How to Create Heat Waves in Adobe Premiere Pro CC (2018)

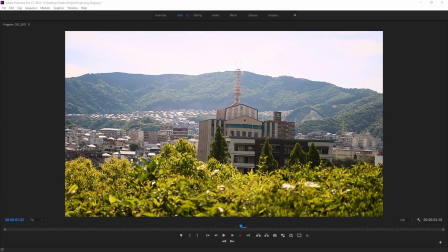[0:01]
Hey, what's up everybody? Adobe Masters here, and today I'm showing you how to create heat waves in Adobe Premiere Pro.
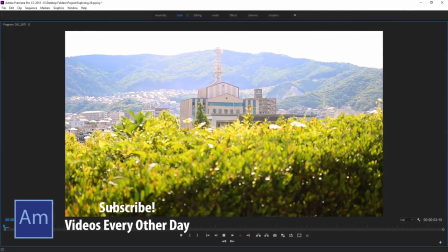[0:07]
So it's gonna end up looking a little bit something like this. So it's pretty subtle,
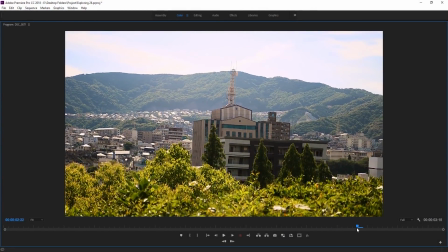[0:12]
or maybe you think it's pretty extreme, you can control us at the end, but just look near the buildings, you'll see that there's this sort of wavy sort of feeling going on with the footage. Add this, you know, make it look a little orange like I did here, and it makes it look like it's a really hot summer day.
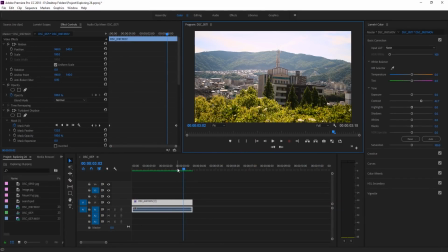[0:27]
Really fun effect to do. So let's get started on creating this. It's not too difficult, but yeah, pretty fun to do.
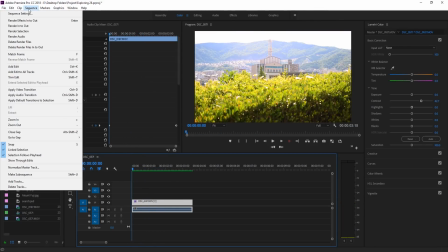[0:34]
So I'm gonna go ahead and create myself a new sequence, file new sequence,
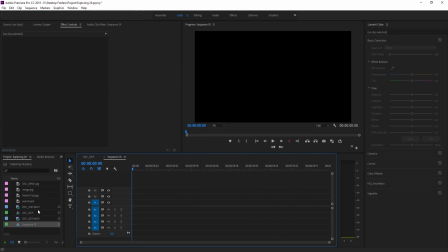[0:39]
okay, and then we're gonna drag in our footage, and that is gonna be this one right here, I believe.
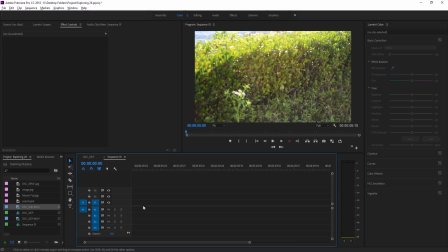[0:45]
Nope, it's gonna be this one right here. And so what I'm gonna do now is just cut it down to where I want.
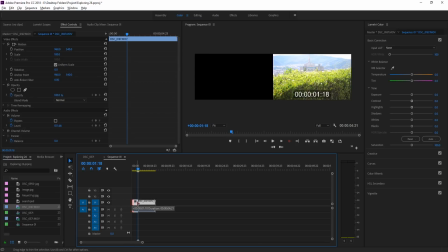[0:51]
And so we're gonna go maybe from right here, move it over to maybe like right about there.
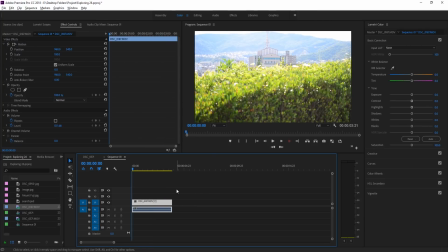[0:58]
And so now we have our footage all ready to go. At this point, you can add the color correction, you know, maybe warm up the temperature, add some contrast, just, you know, do whatever you want to make it look a little bit on the warmer side, like so. And so now that it's on the warmer side, what we're gonna do is go into our effects.
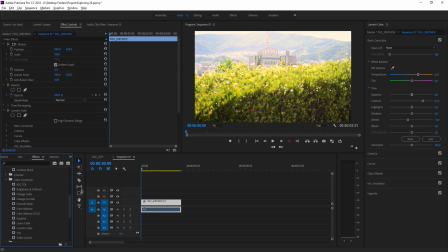[1:17]
And then we're going to search for an effect that is going to be the turbulent displacement. So we're going to search for turbulent displace. It is under video effects and distort. It's used to only be in After Effects, but recently they have brought it over to Premiere Pro. So we can go and click on that and drag it onto our footage.
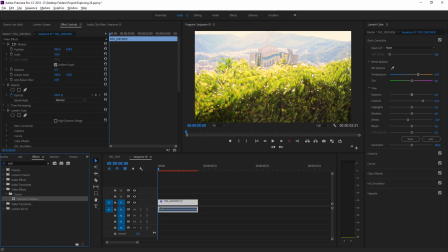[1:35]
Now you'll see that it starts off really, really aggressive. And for certain things, this might be good. Maybe if it's really, really hot and you really want to like emulate those waves, or just something completely different, like a trippy sort of wash cycle sort of video to it.
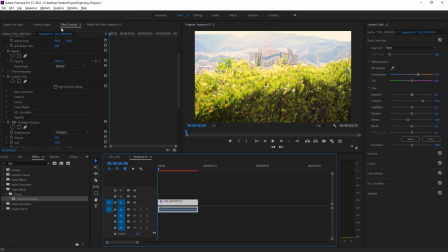[1:50]
But for our sake, we don't want it this strong. So we're gonna click on it. We're gonna go up to Effect Controls, come down to Turbulent Displace, and we are going to go to Turbulent Smoother. Just gonna make it a little smoother on the edges here. Then we're gonna bring down the amount to maybe like 8-ish, somewhere right around there, and you'll see that now it's just a little bit displaced.
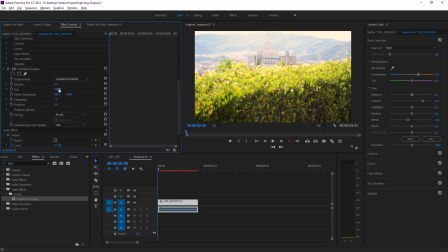[2:10]
And then we're going to bring the size down just a little bit as well. We don't want them like, basically what it's doing is creating little bubbles throughout this, and then it's actually bending on the bubbles. We don't want the bubbles really big. We want tiny sort of waves going through. So maybe somewhere around 50 or 49 would be good there.
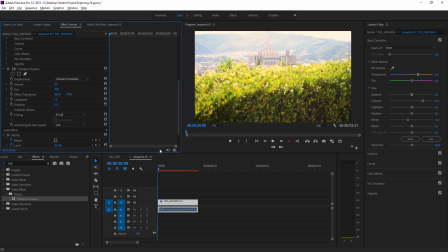[2:26]
And then now we're going to actually animate the displacement. So we're going to go over here, go to the stopwatch effect, or the stopwatch, the toggle animation next to the offset effect.
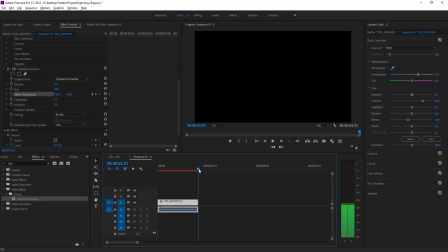[2:36]
We're going to click on toggle animation. Then we're going to go to the end of the footage of where we want the footage to end, right over here.
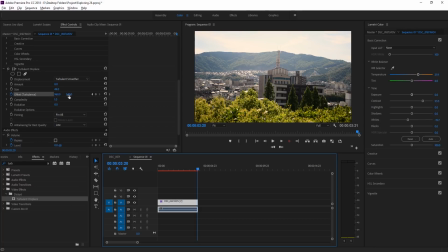[2:43]
And we're going to go to the right side here, and we're going to drag this number up. And what that's going to do is it's going to make the waves go up. So it's going to make the displacement. So like, I think there's a bunch of bubbles here.
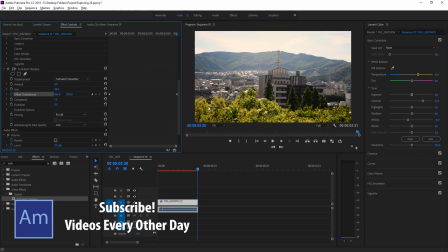[2:57]
And basically what you're going to do is when you move that up over time, all those bubbles are going to move up, displacing the background in an up direction.
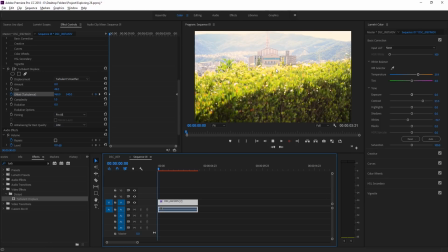[3:04]
And that will make it look like there are waves going through your footage as it heads up. And this is an effect that'll take a little bit of rendering. So just click the enter key and you'll see that there's this red here. It's going to render the frames, and then you'll actually be able to just view it after that.
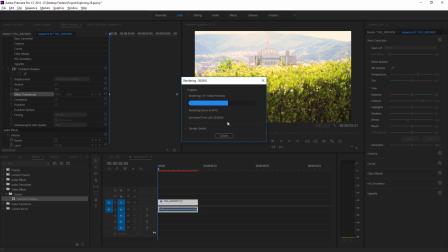[3:22]
Remember, if you make any changes after this render is done, then you are going to have to re-render it out. But now you see we have these bubbles going, and this is, you can click, bring this up to full screen so we can see it right here.
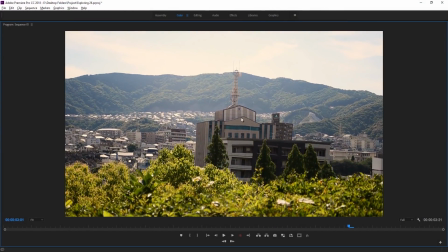[3:37]
And you can see very, very faint. These are actually a little bit fainter than my first ones, and maybe you like them really subtle like this.
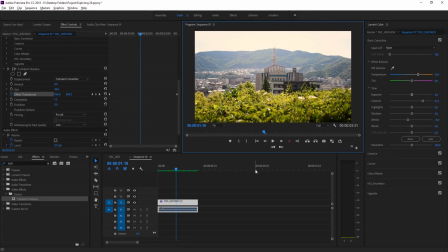[3:44]
But now you have that heat wave going. Now there's one more thing to make this sort of pull off the effect, and these little things sort of add up. And this addition is we're actually going to mask it so that the effect is only applied to the background.
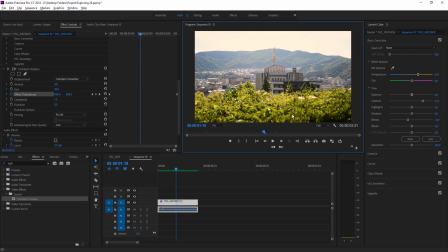[3:59]
Because on a hot day, you don't see heat waves, you know, right in front of you. If you put your hand in front of your face, you don't see heat waves there. So you wouldn't see them in these bushes right here either.